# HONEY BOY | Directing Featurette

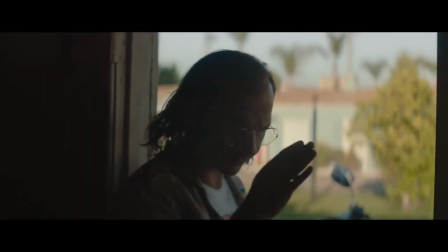2s I see you. You concentrate. Concentrate real hard. Be a 12-year-old. Pie fight.
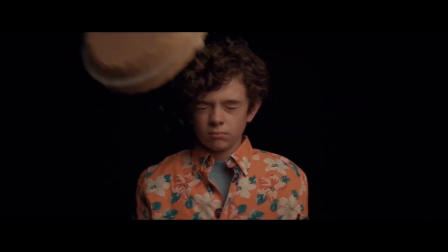6s Ugh. It's not a pie fight.
Honey Boy is a film written by Shia LaBeouf about his experience as a child actor and his relationship with his father, who was his chaperone.
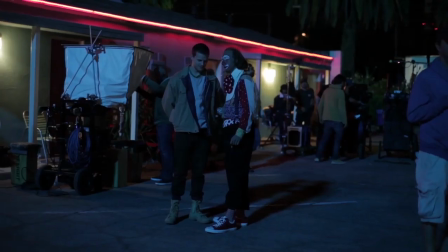19s
They shared together a room in a motel, and his father was a rodeo clown and a felon and took care of him in those years.
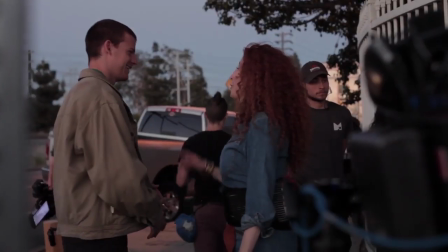27s
In terms of putting a film like this together, there are things that I'm as a director, I was very ambitious, I think, to make sure that we get all of the best acting we can get and find time to have the heart of the film, which is really the dynamic and the relationships and the moments with the characters.
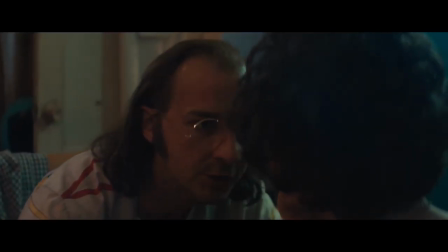45s She's filling your head full of fear. I don't ever do that. I pump you full of strength. Because we're on a team, and I know you got what it takes.
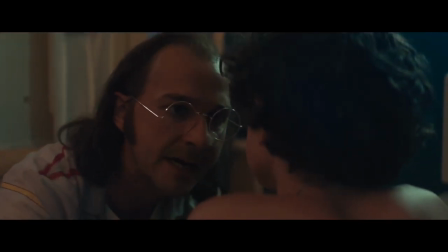50s You're a fucking star, and I know it. That's why I'm here. I'm your cheerleader, honey boy.
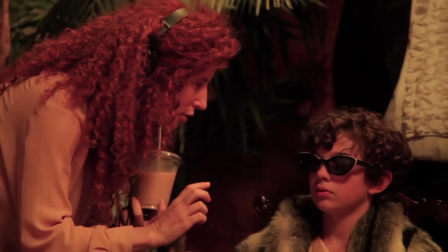54s
It was really important for me to capture actually the cinematic world that Otis grew up in,
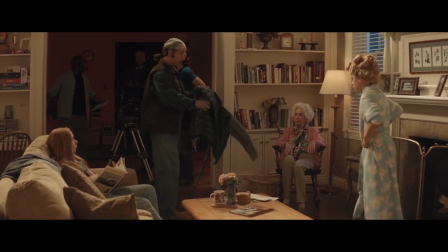60s
how these stages and these sets have become really the playground for his psyche.
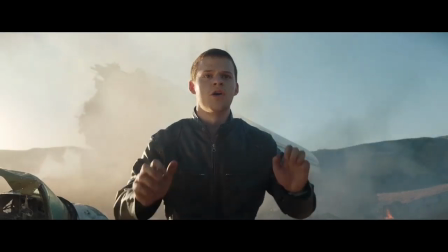66s No!
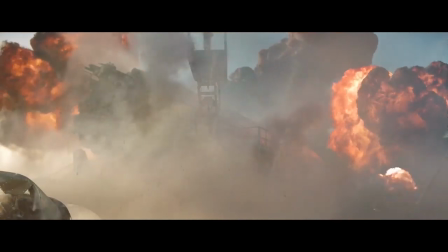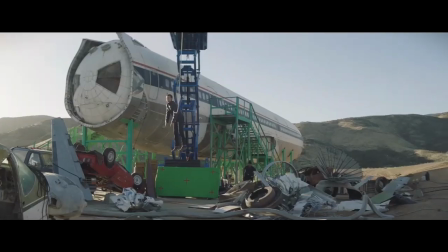73s And cut! Now mark! And marker!
Positioning Otis in a shot and opening it with a shot that had
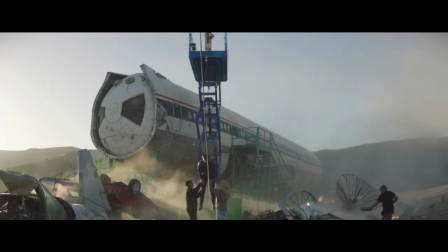82s
these effects and had these explosions seemed thematically like the best way to introduce him. I felt that he's part of a much bigger machine that treats him just like a puppet and can blow him up and then walk him back to do it again.
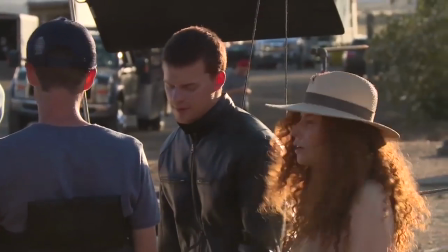94s
You can really show how helpless he is. So I really wanted to capture that with that shot.
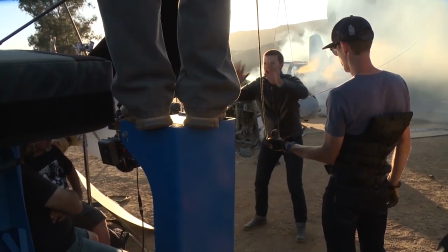102s No! It's good?
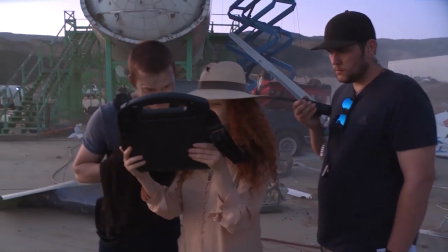106s It's more than good. That's amazing. All right, guys. Moving on. Let's move on.
The montage that opens the film, for instance, it really sets up the character in a few minutes,
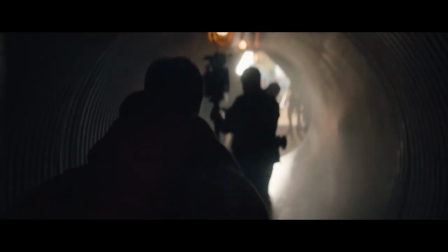119s
so you don't need to have a lot of expositional writing and a lot of stories about him being an actor and what happened to him. It was a very visual sequence that we had to achieve on a very low budget.
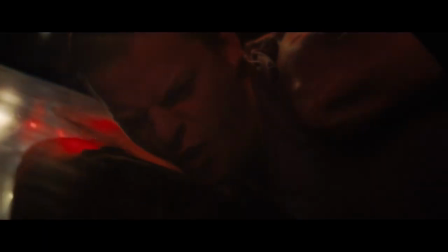131s What am I being arrested for, huh?
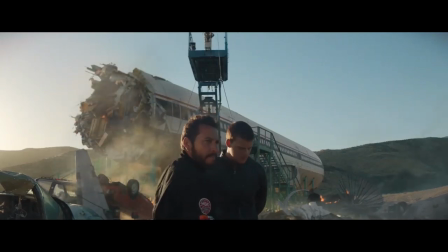133s
There is something about Shia's story that reminds me of Pinocchio and somebody that was on a marionette for a long, long time.
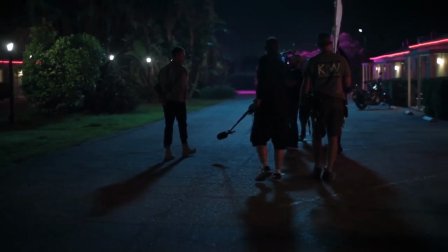144s
In a way, the motel itself was another set, but had the subconscious of his father all over it, you know? I wanted it to be a little circusy and to have those colors of these old circus posters, and it's the set his father never had.
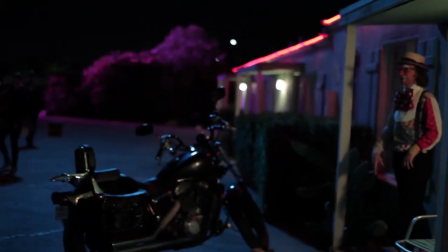162s
Yeah. We had to build a different kind of language for each one of those parts of the film. So the whole part with older Otis, which was a lot more reflective on what happened, I wanted it to feel a little calmer,
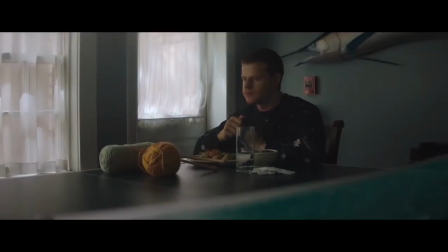175s
a little more cinematic, but also a bit more contained in terms of how the camera moved. And then at the hotel, I very much wanted it to feel like in the moment and very much with the actors and constantly handheld and improvisational, and film it just like I filmed one of my documentaries.
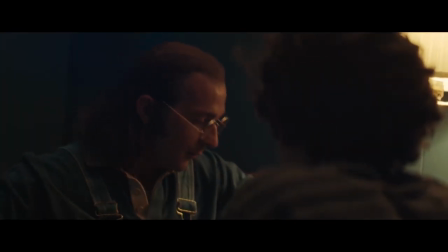197s Do you know I'm doing you a favor? You're doing me a favor? By paying you to be my chaperone. Wow. Who else is gonna give a felon a job?
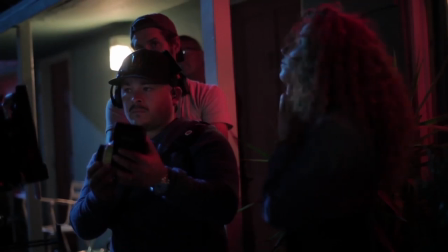205s I'm not stupid.
At its core, it's really a film about a father and a son.
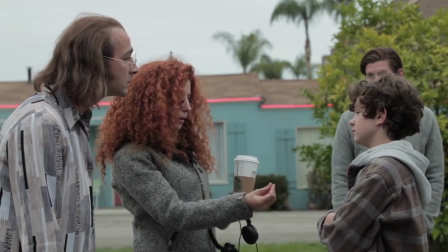209s
It's a father and son story, and the way in which we have to forgive somebody in order to keep generational pain from being passed along again and again from father to son, from father to son.
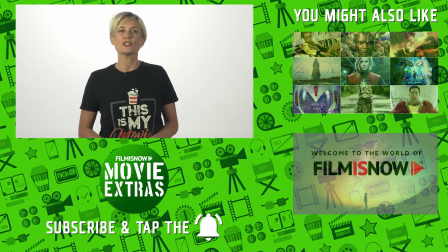226s
Hey, Lisa here with a bonus behind-the-scenes movie fact. Did you know that there's a Starbucks cup in every Fight Club scene? Director David Fincher thought the Starbucks shops popping up on every block of LA in the late 90s was too much of a good thing. So he poked fun of the coffee chain in Fight Club. He's claimed to have sneaked a Starbucks cup into every shot, with permission of the chain, of course.
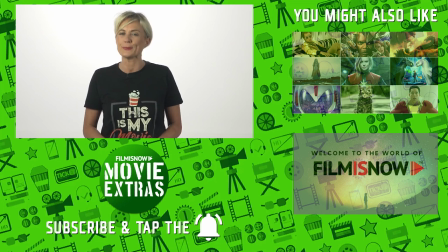245s
With one exception, Starbucks didn't want its shop destroyed on the film. Do you like my shirt? You can get one for yourself in the link in the description.